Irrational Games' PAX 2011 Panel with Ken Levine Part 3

Well, you know, what we do is we know, I write the scene as I originally intended, and then we go into the studio, and we change it, and we work on it, and then sometimes we find out that we need something different. Like, you saw some of those bits there where Courtney was, like, wearing different outfits. That's because those sessions were two or three months apart from each other, and we would actually find little bits of each performance that, as we figured out exactly what the scene wanted to be, Sometimes we have a performance that was great, but there was one moment that didn't feel as right, but maybe there's another moment from two months earlier that was better. So I work with Justin and Christina in my office, who basically are great for, they know every single take, and they basically put candidates in front of me and say, well, what do we have? A little bit of this, a little bit of that. And sometimes we construct performances out of a bunch of different things. And quite often, it's not because there's a problem with performance. performance is because what we actually decide we need to do in the game changes slightly. Sometimes scenes, the opening part of the demo, the very opening part where they're outside the store talking, we didn't intend to even have that scene, we had no scene, and that was just a bunch of ad-libs that we put together and made a scene out of, probably out of two different sessions and 15 different takes. But that's the advantage of not doing the motion capture is because you have a lot of freedom then to mix and match that stuff, as long as the sound ball isn't the same ball of our opportunity. Now I think we have some demo of the various stages you've gone through to creating a scene
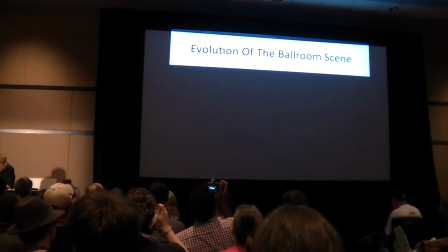that we saw in the demo, I believe it's when the songbird is kind of tearing off the roof.
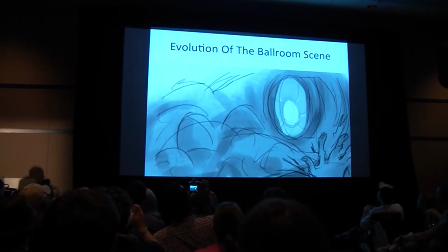Yeah, I think it's kind of hard to understand when you see really polished stuff, you know there's a process there, and we have, you know, like George, our concept artist, you I write the scene and then we work with the concept artist to try
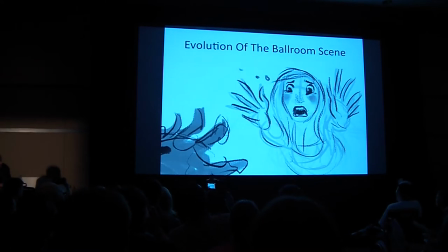to envision what it's going to play out like.
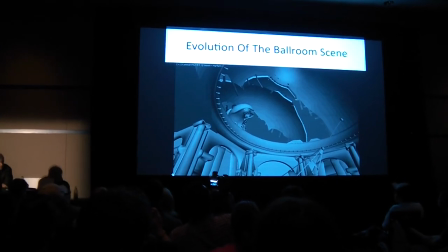Then you go from the very pencil storyboards to early animations.
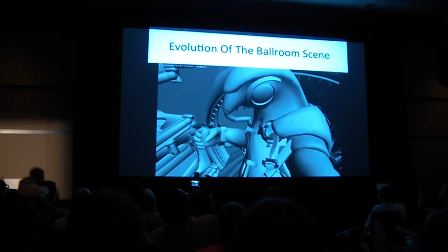I wish we had an earlier version of this because this is a great box version of the part where Elizabeth comes in and stops the songbird.
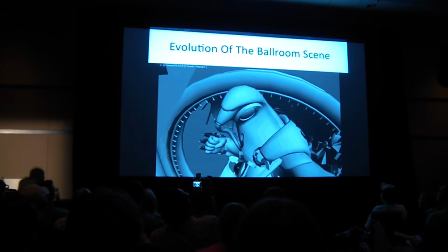What's really interesting about the first version of this is that the songbird was much more aggressive originally.
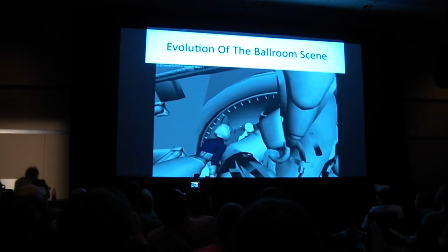The first animation that John McGill did. He was driving the situation and he was basically saying, all right Elizabeth, come with me.
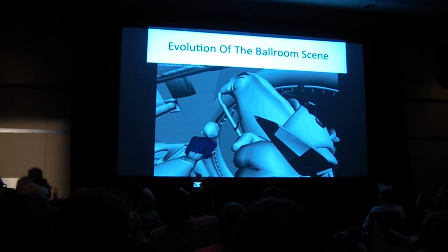We decided,
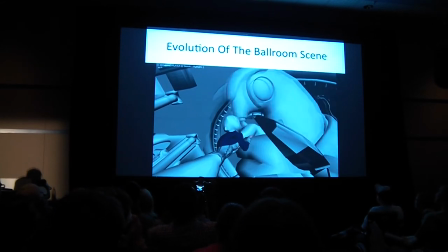and this is after the recording session, it should be a lot more interesting that the songbird was the angry girlfriend, essentially, or the jilted lover in a lot of ways.
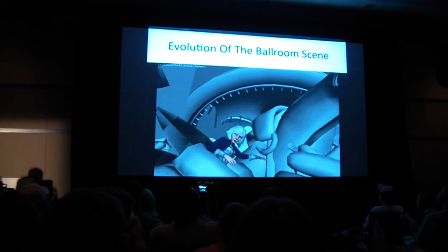Elizabeth became the active driver of the scene. I think that made him a more interesting character.
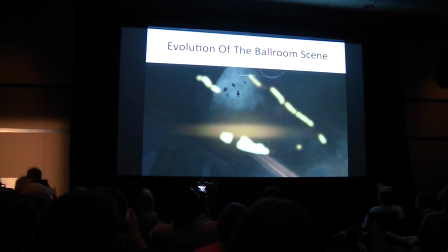It made her a stronger character because the sacrifice was very much in her hand and of her doing.
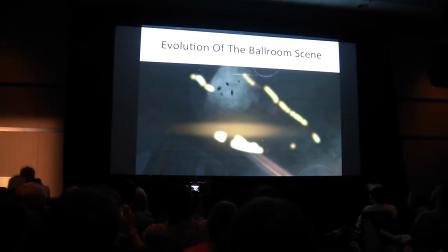And then you know, we have the final version of sound here that just shows all those elements coming together and making the final scene. You can see how it works.
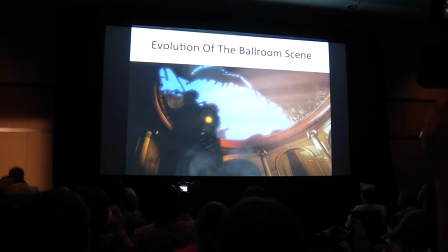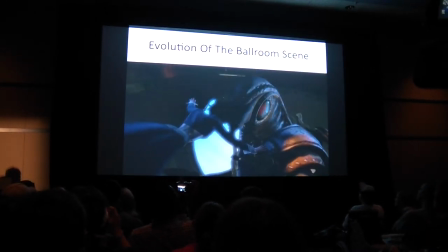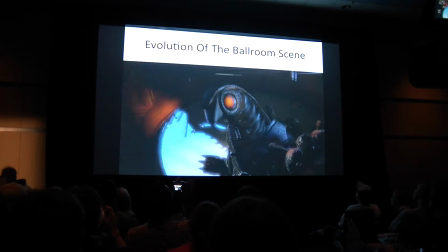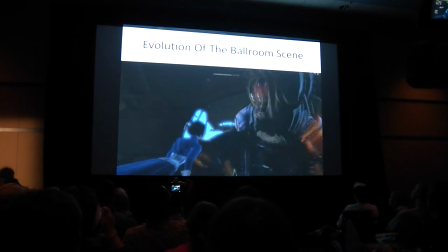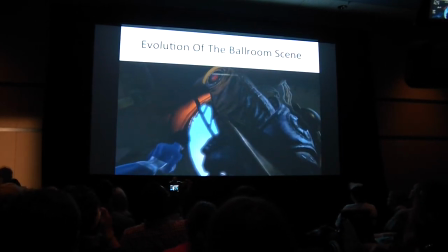They
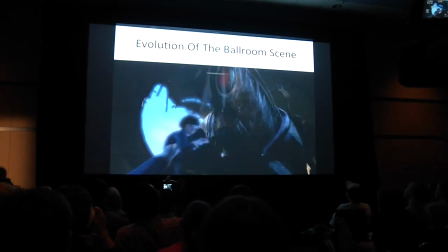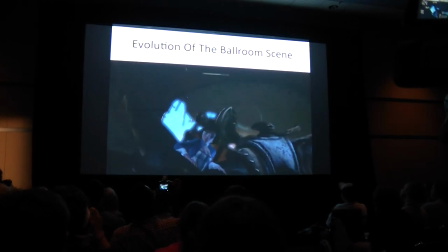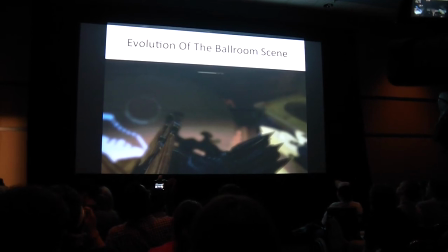can't have to say, okay, now there's this really big mechanical birdy thing leaning in and if you're scared of it, I mean, a lot of times, in the audition process too, like Chararity touched on, like there were these, like this scene and the horse scene where we didn't know what we were working with and Ken was trying to describe kind of the indescribable and so that we would know, kind of have this idea of what was going on.